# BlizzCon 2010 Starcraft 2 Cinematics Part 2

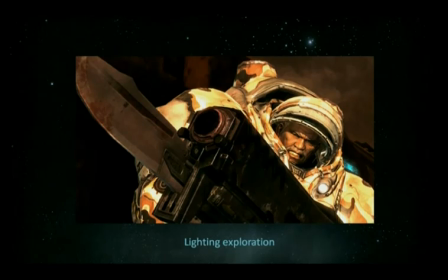[12:26]
Then what we try and do is basically we add just default lighting. We just want to explore what the character, how he reacts to lights. Where does the specular shine, where doesn't it, and where's the best place it can be.
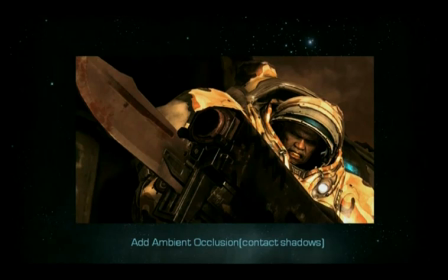[12:39]
After that, we actually add ambient occlusion. That's just a fancy word for saying contact shadows. We want him to sit better with the environment. We want him to have shadows when he leans against the wall.
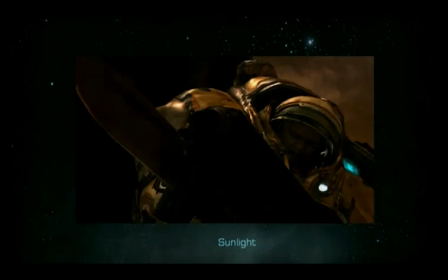[12:52]
Once we actually do that, we start refining where the direction of the sunlight comes from. We do this until we're generally happy. And as you can see in this shot, he's actually a little dark. But that's actually when character lighting physically starts, when we actually have this base to work on, the base lighting.
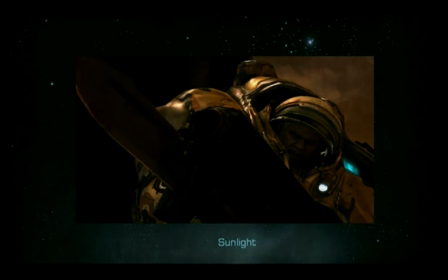[13:08]
And basically in Star 2, most of our characters have 3 lights to them. That's not a golden rule we had, but we gave him 3 lights. So Warfield's first light went onto his face. We wanted to make sure you could see his face. We wanted to make sure the emotion on his face was seen, and this was our first light we were going to give it to him.
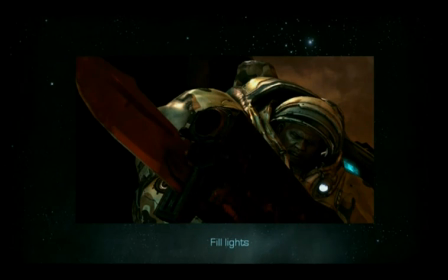[13:27]
Our second light was basically on the bayonet. That was a major focus of this shot. We wanted to see the bayonet pop out, and we wanted the user to also look at it. But what started to happen here in this shot was basically Warfield was too integrated with the background.
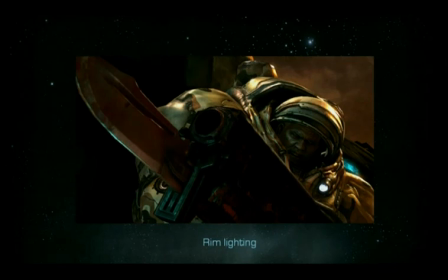[13:43]
So for the third light, what we did is we basically rim light him and the gun. That just pops him out of the set. Now you can basically look at the gun. We even added more of a specular highlight to the gun so you can really see it. And that basically completes the lighting. That gets passed on to our art director to approve.
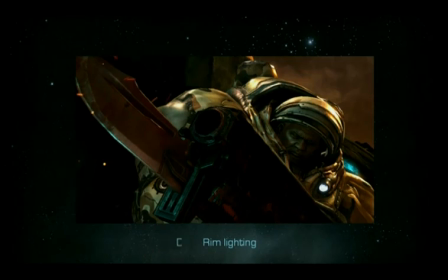[14:01]
And once that's approved, we add the final pass, which is depth of field and an effects pass. That pretty much completes the shot. Here is the final capture from the game as completed.
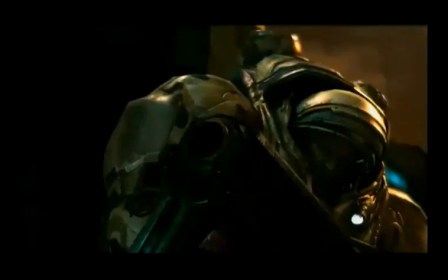And with that, I'll pass you on back to James for localization. Thanks, Shimon. Localization. This was a huge challenge for us. We're very proud to say that we shipped this game simultaneously worldwide in 11 different languages.
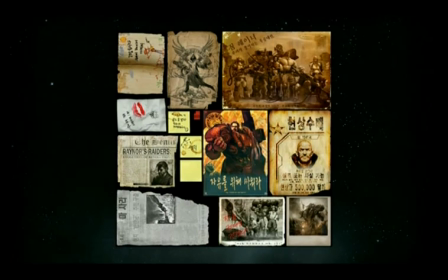[14:40]
Every single sign, every single decal, every single poster, heads-up display, and all the lines of dialogue. Our own localization team, as well as our individual artists and programmers, helped make this happen.
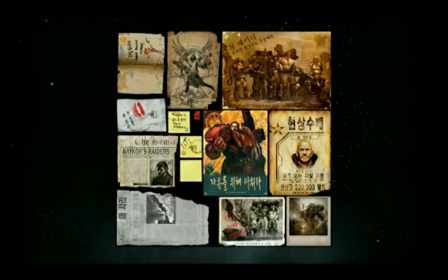[14:54]
So I wanted to show some of this off. Right here I have the next clip is a Korean version of our cinematic